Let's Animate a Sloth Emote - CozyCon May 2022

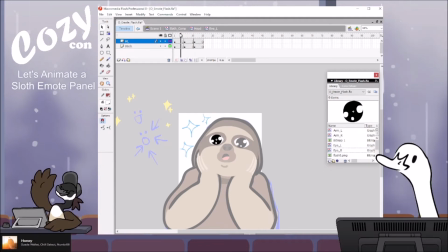There we go. That's our little shimmer. Gonna go ahead and see about copying. Can I not copy this layer? Is that something I can only do in later versions?
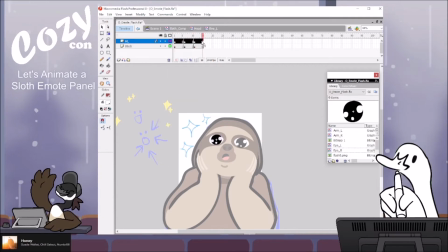Maybe. I will go ahead and copy these frames anyway. Copy frames. And as you can see,
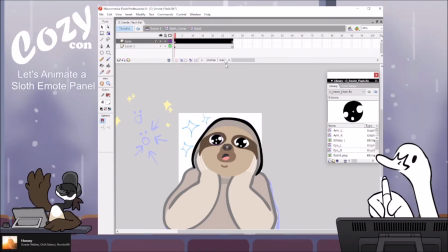this symbol is playing on our main timeline because it's a nested animation. It's looping. There you go. Loop, loop.
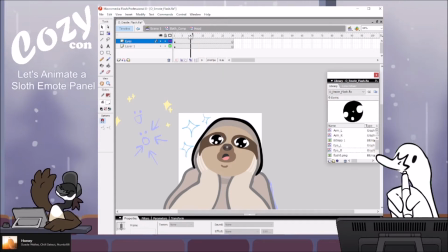Actually kind of like that boomerang look of it. Looks a little smoother. Maybe I'll add an extra frame there. We'll do that. We'll come back to that. For this other eye, once again,
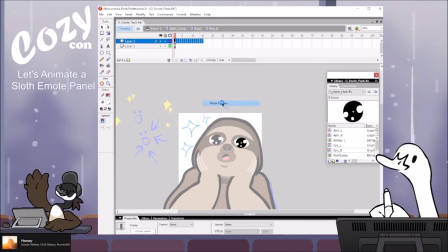it's the same general setup. Do 15 frames. Did it actually work? Ooh, it put it in the right spot. Huzzah!
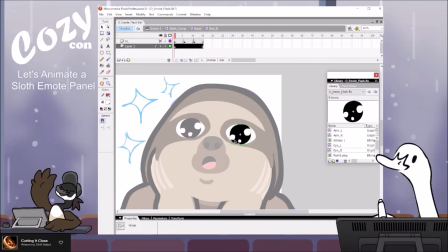On a newer version of Flash, I actually have a lot more like commands to use and stuff, so I can paste stuff in place, I can copy whole layers. Luckily, when I copied these frames over, it kept them relatively in the same spot, so.
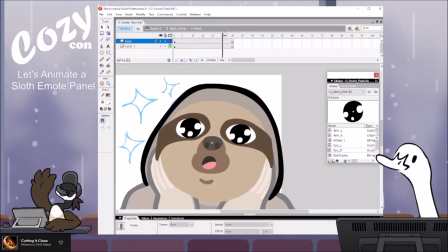Yeah, look at that cutie. Oh man.
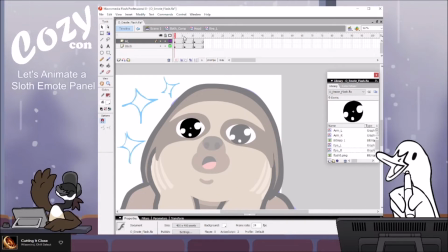Thanks, Katie Wolf. Yeah, I like it. It's cute. Let's see. I'm gonna add that middle frame here. Actually, let's see.
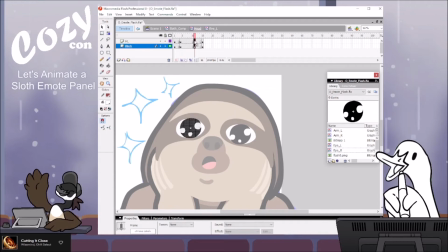How would I divide this by 4 in a way that works nice? There's some maths involved sometimes in figuring out the timing. Let's see, how does that look?
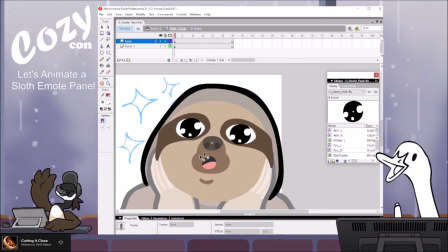Oh, shoot, that's right. You know what I'm just gonna do? Just so I don't get things too mixed up. I actually want to keep... This is a common thing to do as well.
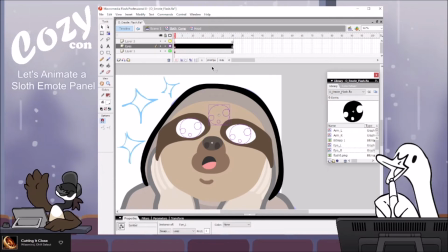I'm going to duplicate this eye. Paste it. And actually just... yeah, straight up duplicate it.
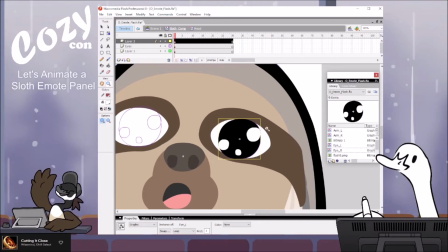This is something that is totally fine to do with pupils, because normally you want to have similar animation.
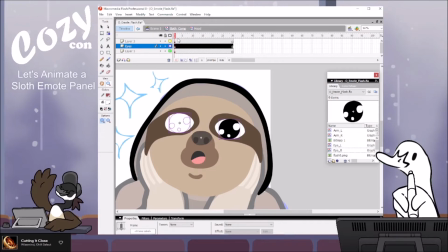You're not usually going to have pupils with different animation. Delete the old one. Yeah, I'm just going to straight up reuse it so that they're the same. Yeah, there we go.
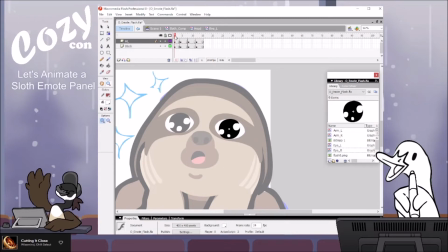I'm going to be very finicky for just a moment.
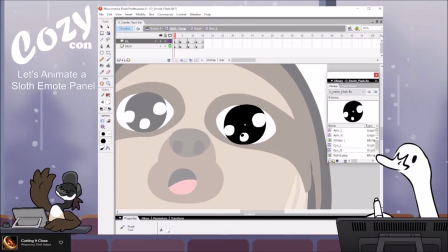I want to make this guy a little bit bigger, just so it doesn't pop quite as much.
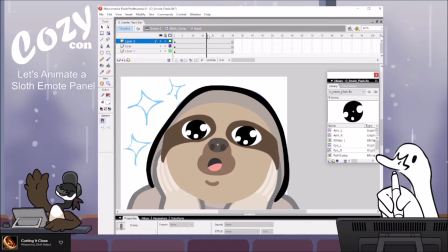Popping is kind of what you would say when is something like that moves a little bit more than you would like to.
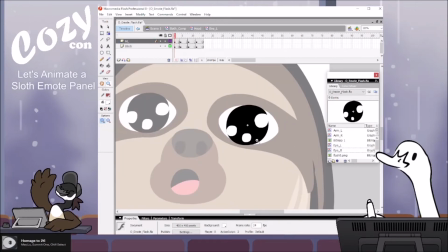Or like kind of looks jarring between the frames.
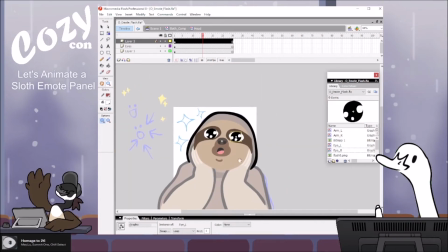Okay. So that's our eye animation.
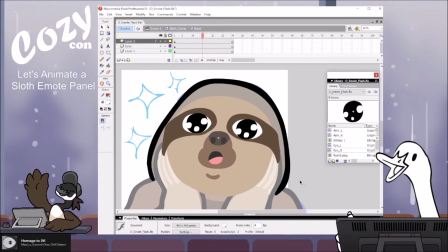Let's see, should we have the mouth get bigger in the close-up or in the wide frame? It'd probably read more in the wide frame better.
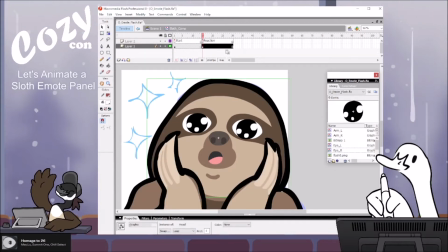Don't have to change it though, I guess.
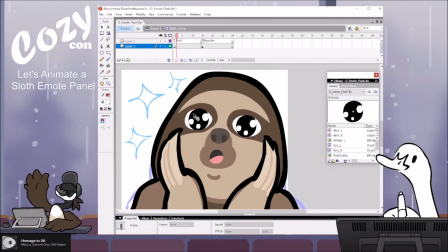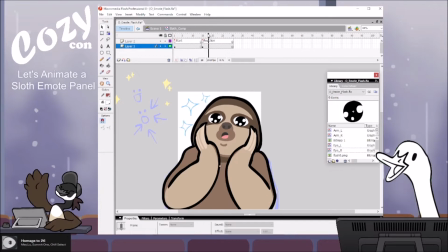Again, the fact that it squishes like this won't be obvious. The main thing, because it starts here, goes here, starts here, goes here.
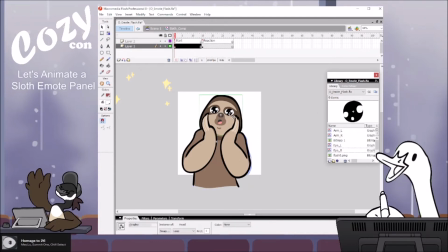I think I would like the eyes to actually be maybe still for that first frame, because I think that would be cuter. Let's do this as single frame.
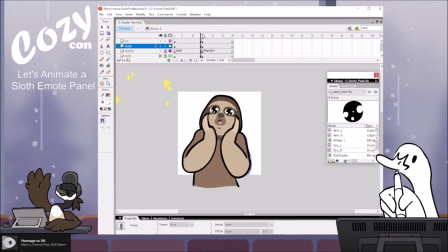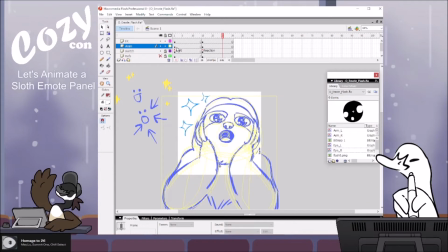Oh yeah, let's move the arms up too. I think that was something else I did in my initial little sketch.
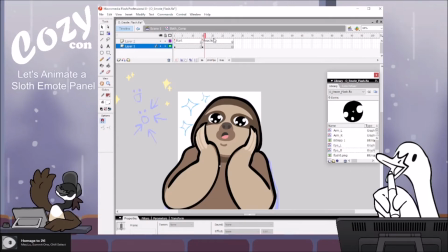Reaction. And I'm using outline.
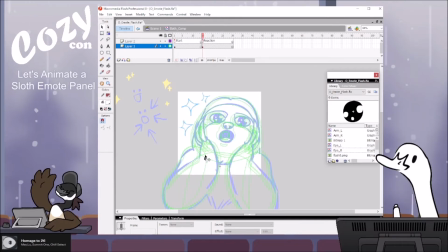There's like a little outline box you can click so that I can see through my frames. I want to grab the arms, which I already symbolized. Let's see, did that...
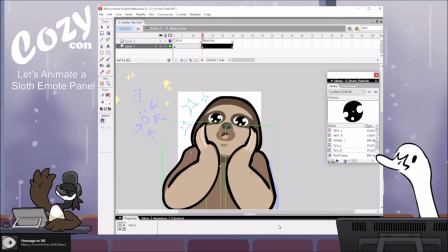Oop! Let's see, I missed the thing. Oh well. We're doing it live, guys. Parts of these did not get into the symbol. I'm not sure why. I thought they're all in the same group.
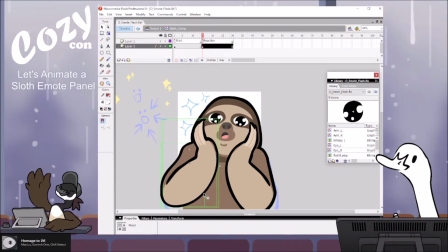Kind of the idea being like maybe that the hands are squishing the face. Oh, that one worked. Nice. Okay.
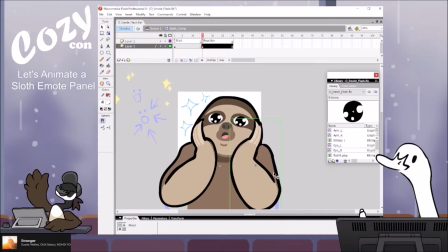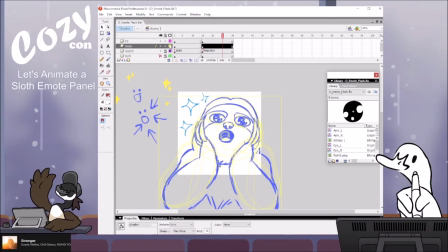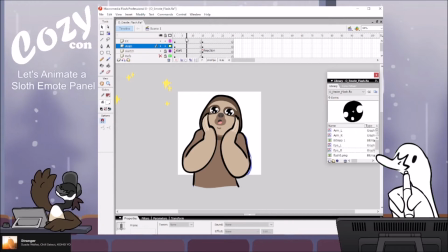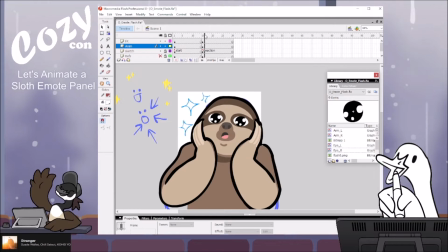I'm gonna do the shimmer animation next, and then if we have time,
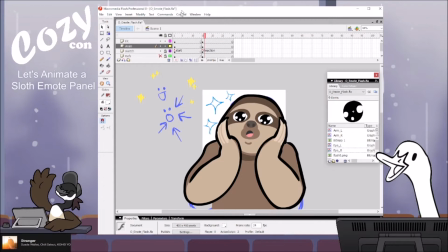I'll add a little bit of anticipation on that starting frame so we kind of have a little bit of motion of like, and then, wow. These could almost be separate emotes, but whatever. Okay, so the sparkles are only gonna come in
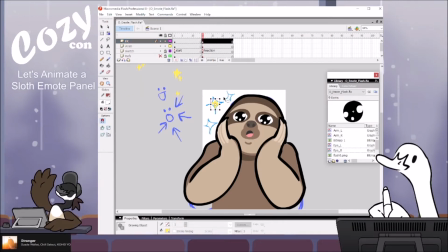the, let's see, the second on that reaction frame. I'm just gonna keep them on the main timeline.
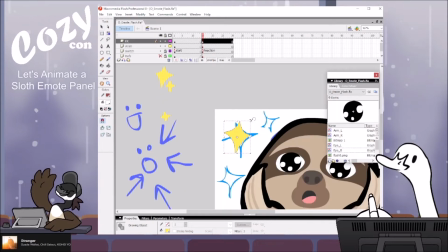No animation in these little guys yet. Kind of just do some little dudes. Some little shimmery doodads.
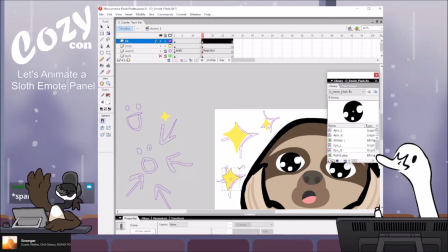I feel like it's a little hard to see them.
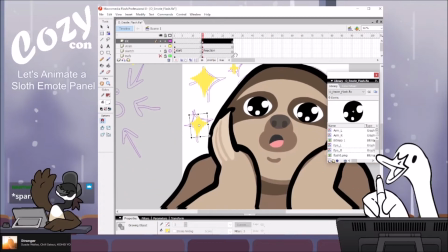Okay, there we go. Just like roughly orient these to be up and down.
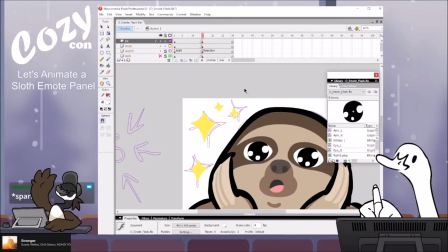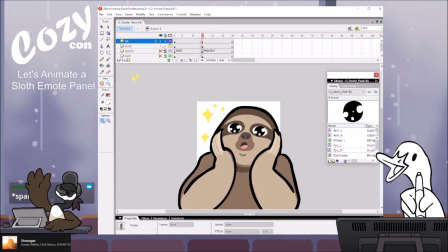Alright, I don't know that we need the sketch on for that. What do you think? Is this enough sparkles?
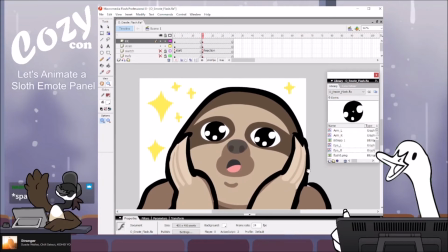Probably enough sparkles.
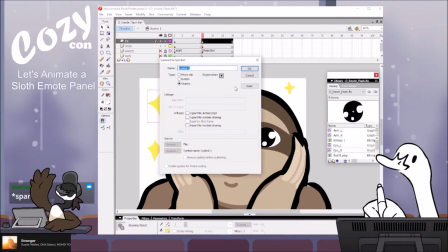And once again, making this a little symbol, sparkle 1 I will call it. So we'll probably have more sparkles.
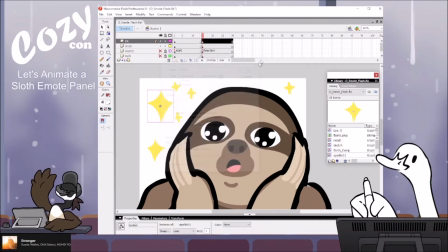Again, we're keeping these all graphic symbols because we want them to have their own little timeline, we want them to play, and also because these are going to be saved as GIFs, and movie clip symbols do not save, publish into GIFs.
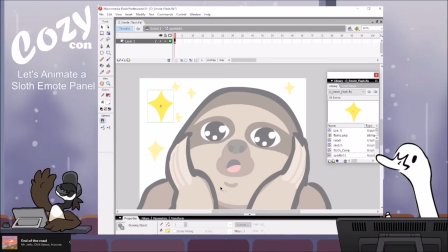It'd be great if we still had a lot of like Swift stuff, but we do not, alas.